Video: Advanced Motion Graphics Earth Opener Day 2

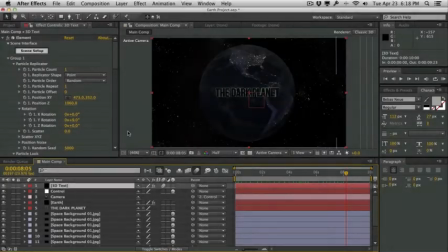(0:00)
Hey guys, welcome back to the lesson. In the last lesson, we took a look at how to create this really basic setup of our planet, our space environment, and our text animation and camera animation. In this lesson, we're going to be taking a look at enhancing the whole animation, adding particles, adding the atmosphere,
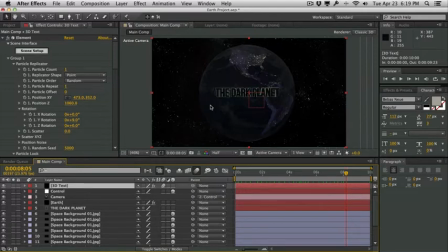(0:15)
adding the lighting, and adding the final color correction and grading, and the final touches to this particular animation. So let's go ahead and get started. So right now, this is what we have here. Just the basic stuff already implemented from the last lesson. Let's go ahead and start with our planet. So right now our planet looks kind of dull. Let's go ahead and select our Earth layer.
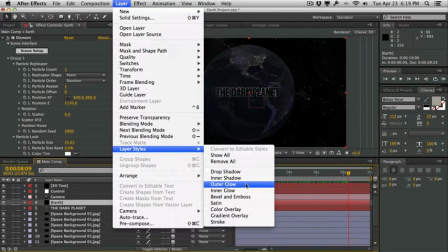(0:33)
We'll go under layer styles. We'll add a outer glow, and this is going to create a nice outer atmosphere to our planet.
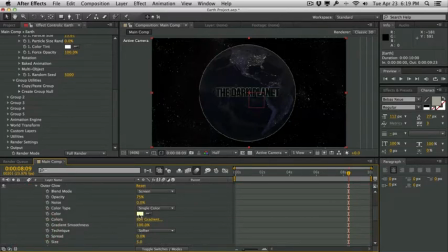(0:41)
We'll go into the outer glow parameters, and this is where you can kind of choose to be artistic.
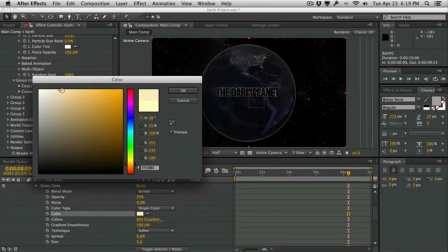(0:47)
I'm going to create a kind of a warm atmosphere because I'm going to be using this glow not so much as an atmosphere,
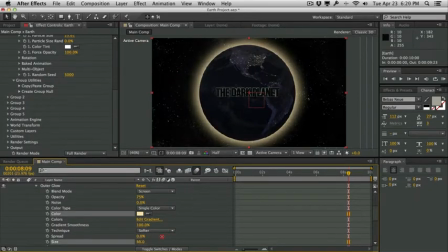(0:54)
but more as a kind of like a sunburst or sun rays from the lens flare that we're going to add soon enough.
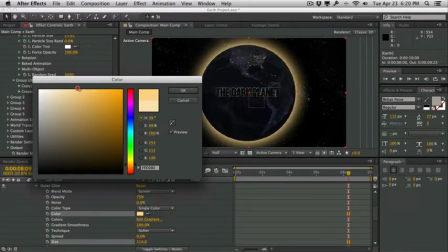(1:03)
So we'll just maybe make it a little more warm, and we'll hit OK.
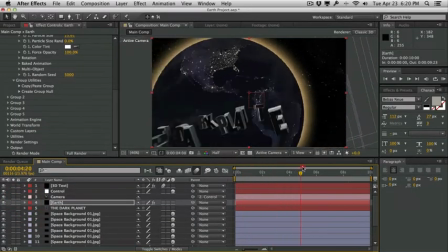(1:11)
Close the Earth for now. So now we have our glow here. Let's go ahead and set up our lighting for our Earth. So right now there's no variation in lighting. Let's go ahead and hop into the layer and add a new light.
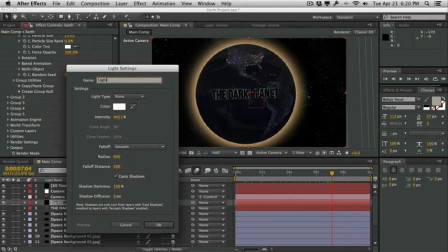(1:23)
We'll call this one light. We will make it a kind of a warm light,
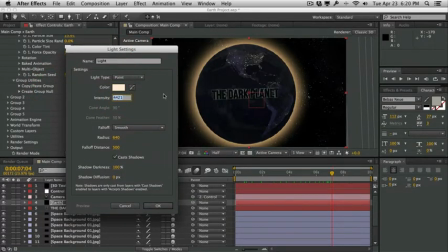(1:31)
and we'll really crank up the intensity to around 4300.
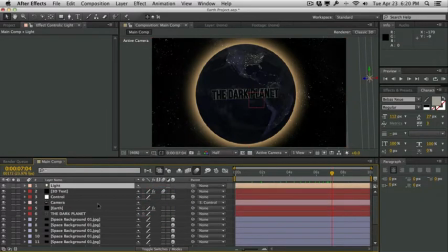(1:36)
Hit OK, and I want to position this light to really add some contrast to our Earth here. So we'll move it to the right side, and we'll just kind of push it back, and you can kind of see what it has, what kind of effect it has on the planet here.
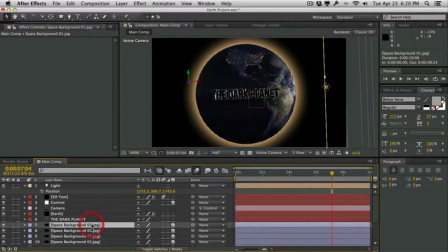(1:53)
So right now, all of our star fields kind of disappeared because right now these 3D layers are accepting light.
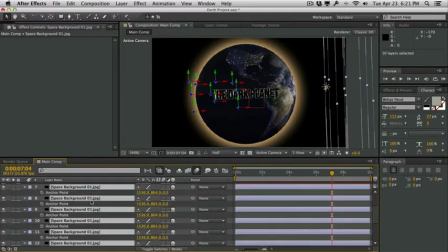(1:59)
So if we select our space background JPEGs, we'll hit AA to bring up the material options.
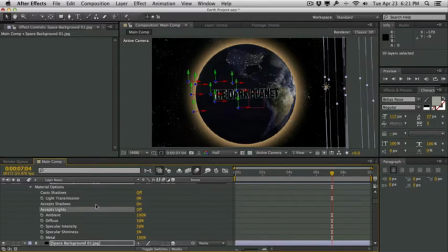(2:05)
We'll shut off accept lights. So now our lights are not going to affect the background here.
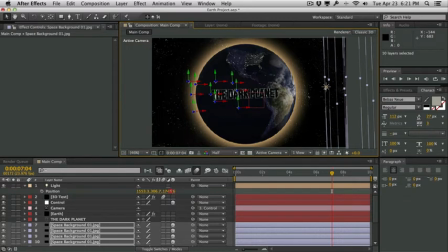(2:11)
So now we're set. And now we can animate this light to create that nice ellipse that I was trying to talk about.
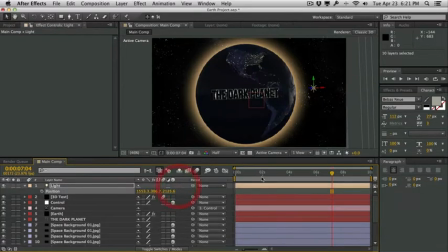(2:17)
So we'll start off kind of at the edge. We'll go to the beginning here and just adjust the Z position.
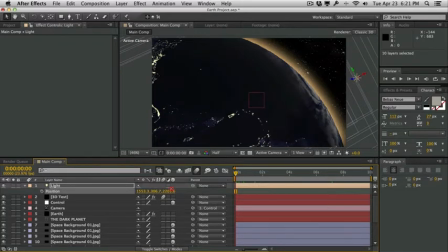(2:23)
I want to start off pretty dim, maybe around right here. We'll hit a keyframe for the position.
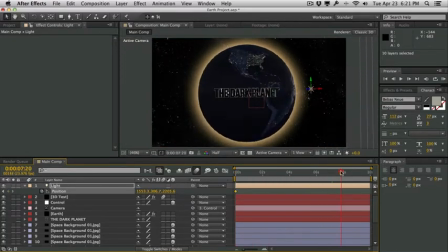(2:29)
We'll move forward to the maybe where the text comes into place here.
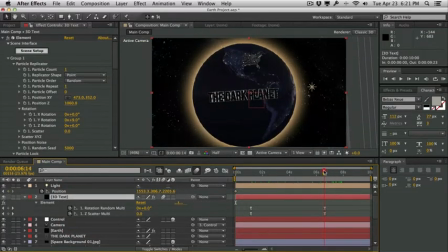(2:34)
So let's see here. Right around here, we want our kind of sun transition to kind of end. So right around here, I'm going to adjust the keyframe for the light, and maybe right around
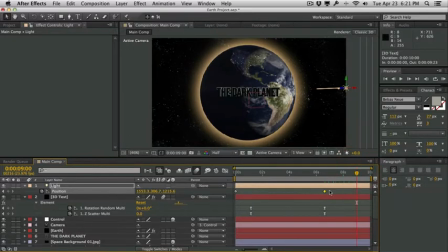(2:52)
here, maybe halfway, is where I kind of want it to stop. And we will, again, ease these keyframes with F9.
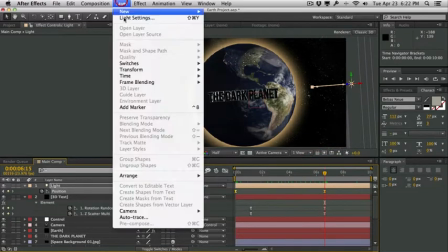(3:04)
So we have that. Maybe we can tone down the light settings just a little bit, maybe to 4000. And then we will go back and maybe make it just a little bit warmer.
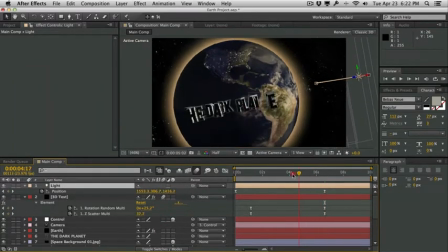(3:19)
Maybe like that. Hit OK, hit OK. Now this is just our lighting. Now let's go ahead and add our flare here.
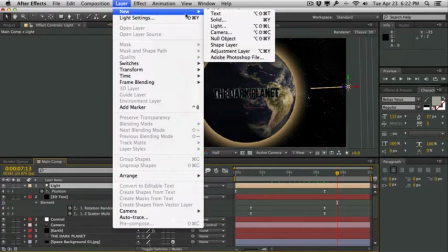(3:25)
And for that, we're going to also be using another light. So we're going to create a new light. We'll call this one sun.
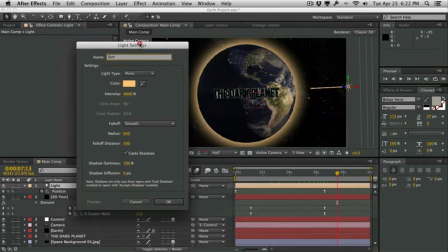(3:33)
We will make it a point light. But we don't want this light to affect our planet here, because our planet is already being lit up by this particular light here. So this is just going to be a reference layer. So we'll set the intensity maybe to like 0, and we'll hit OK.
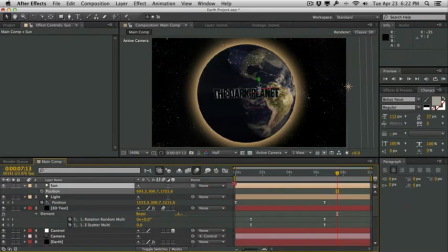(3:47)
And then we will set the sun pretty far back, because again, we don't want it to move as much. We'll set it at the very edge here,
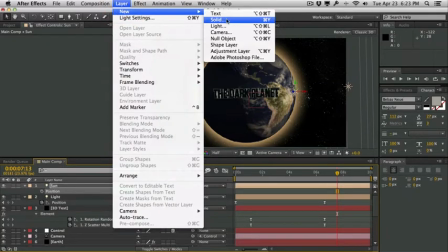(3:57)
and this is going to be our sun. And for this particular lens flare, I'm going to create a new solid. I'm going to be calling this sun flare.
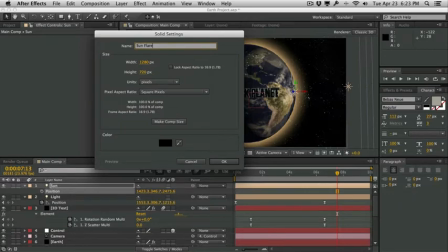(4:05)
Hit OK.